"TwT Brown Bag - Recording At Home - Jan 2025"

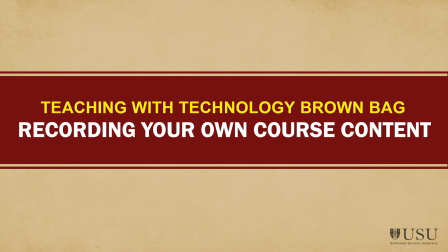0:18 Welcome everybody to our Teaching with Technology Brown Bag, recording your own course content. I'm pleased to introduce today Mr. Brandon Henry,
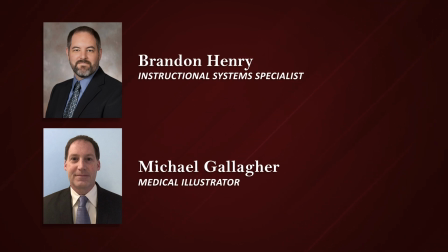0:26 who is an instructional systems specialist and our task lead at the Education and Technology Innovation Support Office, or ETI for short, of our technical team. We also have Mr. Michael Gallagher, who is the medical illustrator for the ETI.
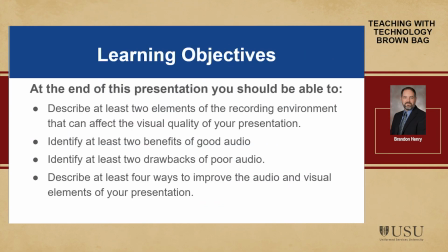0:43 Thanks, Dina. Welcome everyone to our presentation on best practices for recording at home. In today's digital age, more and more people are recording their own projects in the comfort of their own home or in their office.
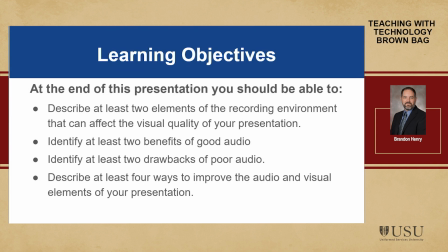0:59 And while recording on your own can be a great way to save money and have more control over the recording process, it can also be challenging to achieve, high quality results. So in this presentation, what we're going to do, we're going to cover the basics to get you started with home recording.
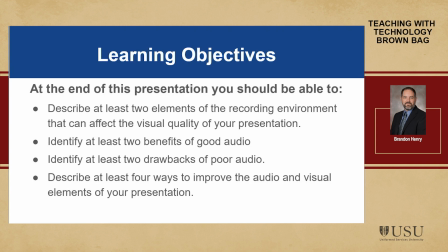1:17 You can see our learning objectives here. Take a moment to look at those. And whether you are a complete beginner or have some experience with recording, this presentation will provide you with some tips and tricks that you need to take your recordings to the next level. So let's get started.
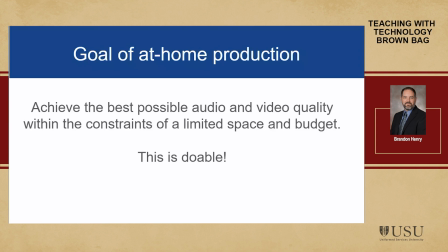1:37 Most of us are not professional YouTubers with an elaborate home setup, a studio setup or whatever, and that's okay. We might do a recording a few times a year, maybe, even once a year,
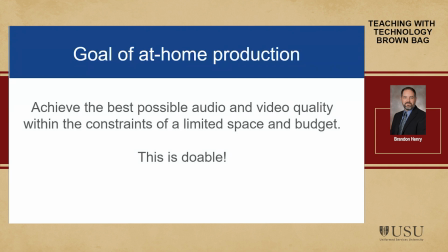1:51 and we're not expecting anyone to run out and remodel a room specifically for the recording. The key here, as you see, is on a limited space and budget, and I might add a third, time.
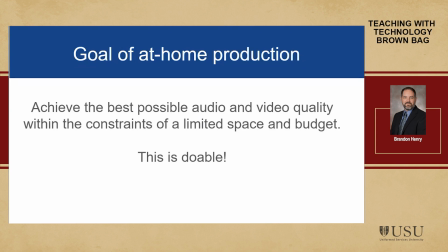2:05 We all have very limited time for what we're doing, so let's try to do this as simply as we can.
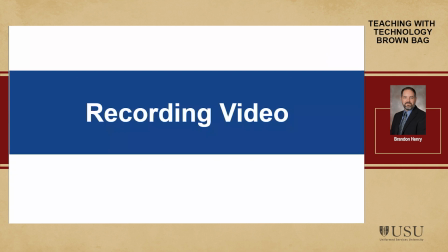2:12 Now, we're going to split this presentation into two sections, video and audio. I'm going to talk about some tips for video to consider when you're on camera, and then Mike is going to take over and talk about ways to improve your audio for your presentation. So let's start with location.
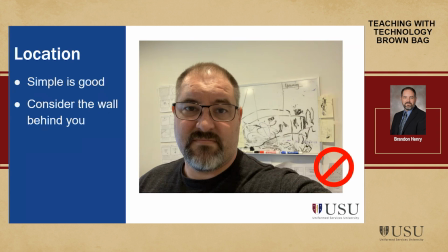2:30 Simple locations are good. If you're in kind of a tight area, maybe your desk or your workspace is tucked in a corner or up against a wall, a plain background with minimal items can be just as effective to present your content as like a really nice studio.
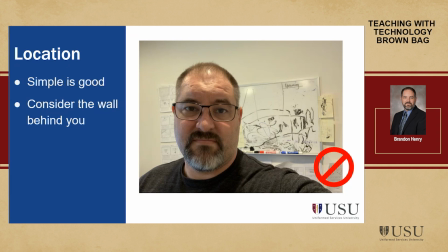2:47 But ideally, we want to have a clean and organized space behind us. So you can see here on this image, I've got a bunch of things on my wall.
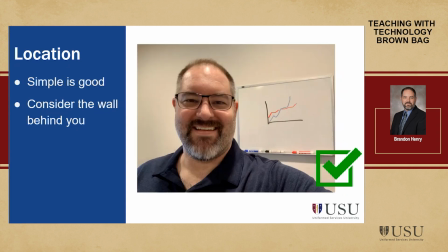2:56 It's kind of distracting. Clean that up, and you've got a nice space to work with. Once you declutter, it helps really focus on you. So if you're in front of a white or a solid wall, you also want to try to wear a contrasting color from the wall.
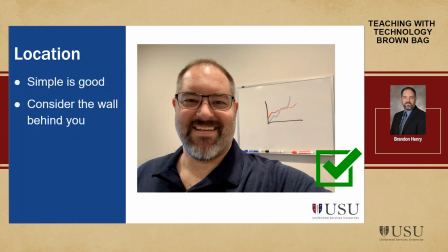3:13 So if you're in front of white, you don't really want to wear a white shirt. And if you can, if it's possible to pull your desk out away from the wall, if you can add a little bit of space between yourself and the wall, that will help reduce some of those distracting shadows that might be cast on the wall directly behind you.
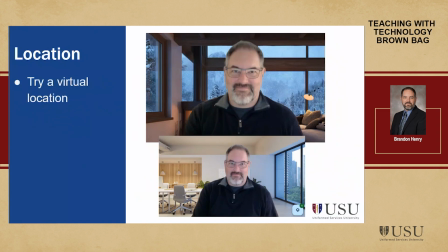3:33 Now, if you find that you're absolutely unable to clean up or get away from the wall, you could always try to use some of the built-in virtual backgrounds. But I would suggest that when you do that, you try to find a background that matches the lighting color and intensity of your room.
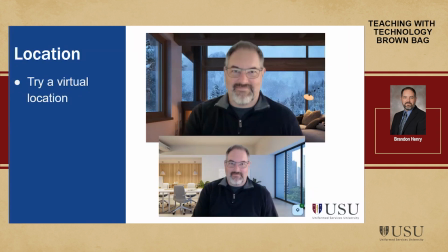3:49 So the more light you can kind of project on yourself, the better the results will be. So you can see here, I've got two examples, two different backgrounds that kind of match my office space. Some might be a little darker, some might be a little lighter. If you can find something that looks like you fit in there, that's the best way to go.
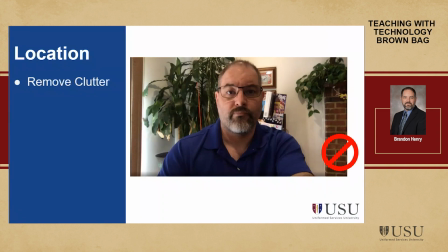4:10 Now, as I mentioned, if you do have a little bit more room behind you, you want to kind of clean up your space and get rid of the clutter, and that will help your video look a little bit more aesthetically pleasing.
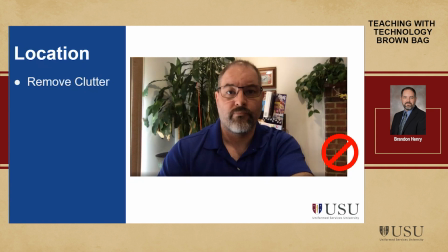4:23 So if you've got, some things that you can doctor it up, if you have a plain couch behind you, perhaps you could put like a nice colored pillow or a throw blanket on there. If you're in front of a bookshelf, just make sure it's kind of organized and not overflowing with tchotchkes.
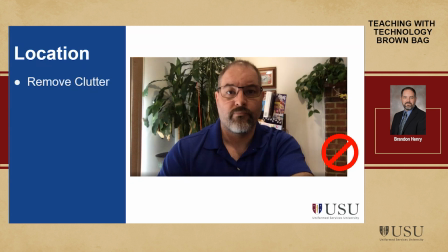4:40 So in this image, you can see I have some things here behind me that are very distracting.
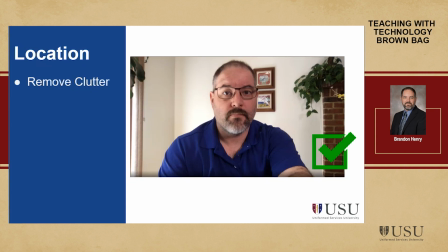4:45 When I clean that up, it helps frame me in the picture a little bit better. So if I jump backwards to that, just to show the before and after, getting rid of all of that clutter in the back also helps create like a silhouette of me, of a person,
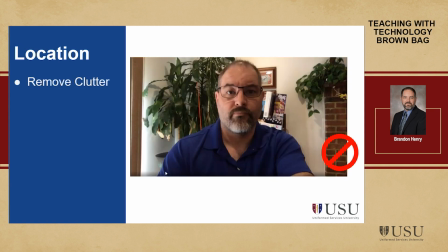5:02 rather than just a big clump of kind of darkness behind there.
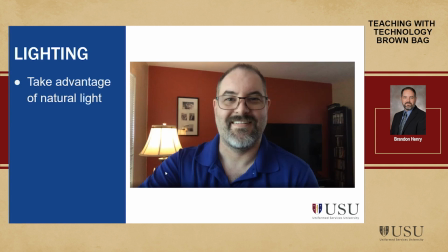5:09 Lighting's real important with video. One of the things you can do is if you have sort of a big window in your office or in your home, You can move your desk or your table or something to record on next to that window and use that as natural light.
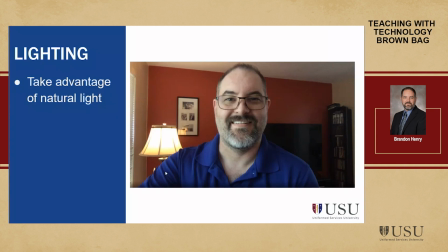5:25 You may have to rotate kind of around the room to see which angle works best with your camera.
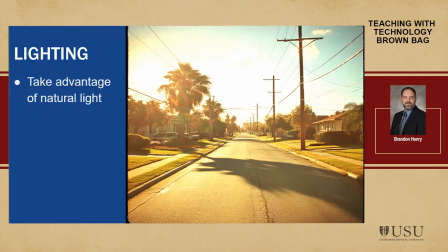5:33 One thing to caveat that though is you want to be careful though where the sun is. So if the sun is, bright in the sky or shining right into your window, that can cause a problem.
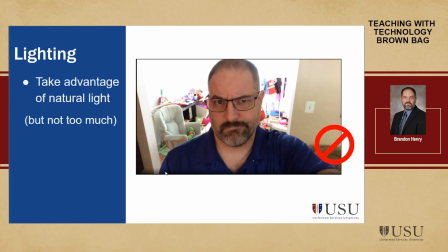5:48 That can cause you to overexpose your video and create hotspots, or what you see in this image, a washed out kind of white area with no detail. You want to try to avoid that as much as possible. You want to control the light as much as you can.
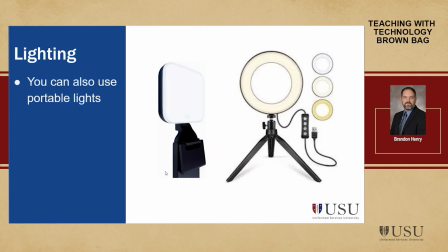6:05 And if you need to, you can get some extra lighting. They have all kinds of different little desktop and laptop light kits that you can get now. These are just a couple of example pictures of the types of lights that you can use with your laptop.
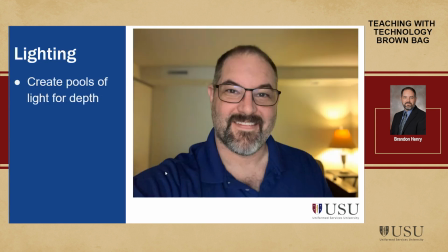6:23 And if you are experimenting with lamps, try them out in different areas of the room to see how it lights you in that particular area. Adding what's called pools of light. So you can see in the background here, I have a lamp.
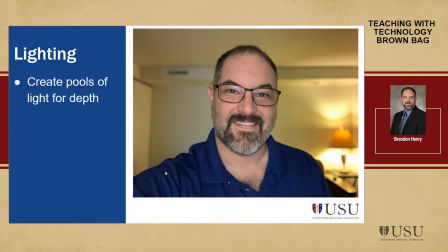6:39 It's kind of creating a pool of light in the background, and that helps to add depth to the room that you're in. If you can, try to avoid direct overhead lights because those tend to create harsh shadows under your nose and under your eyes.
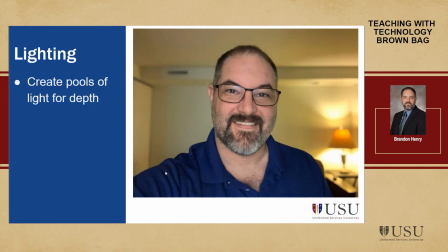6:55 And if you can't avoid the direct overhead lights, one of those light kits might help because that can help soften the shadows on your face. You can always use your computer camera or a cell phone if you're just trying to figure out areas of your house to find a spot to record in.
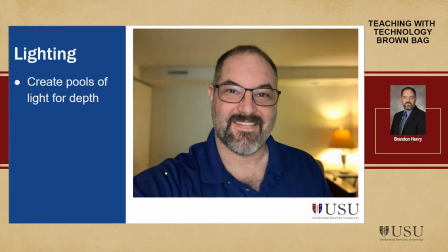7:13 You can, take a selfie with your cell phone, and that kind of gives you an idea how the light reacts in different areas of your house.
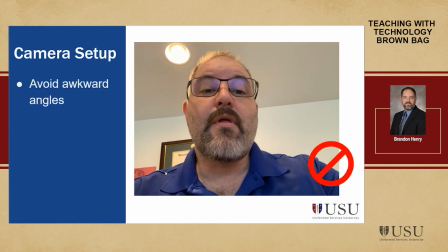7:22 Now, in addition to lighting, your camera setup is important. Most of us have laptops that we will be recording from, and when you put your laptop on your desk and look at it from where you're sitting, you get kind of the up the nose shot,
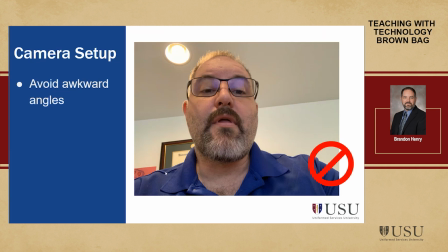7:40 and we want to try to avoid that. So what you can do is raise your laptop up, either put a box or some books under it, and try to get that camera right about where your nose is. That will give a bit more of a professional look to your video.
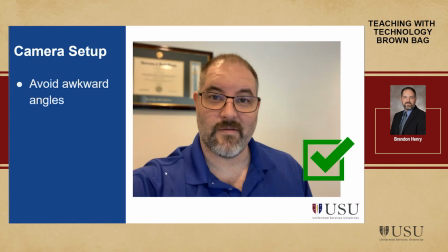7:55 So you can see here I've raised up that camera, and now it's pointed right at me, and it kind of looks a little bit more like I'm talking to someone rather than looking down on someone.
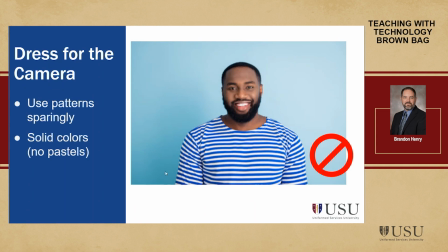8:09 You also want to dress for the camera. Now, just because you're recording at home, you have to consider that certain patterns and things, colors on show up differently on cameras. Solid colors with some highlights work well.
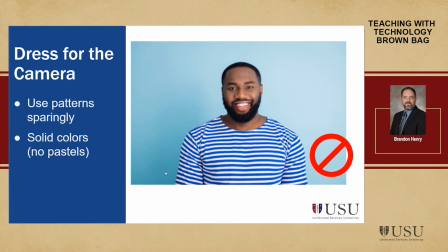8:25 You want to contrast your clothing with the background. Like I said before, no white shirt on a white wall.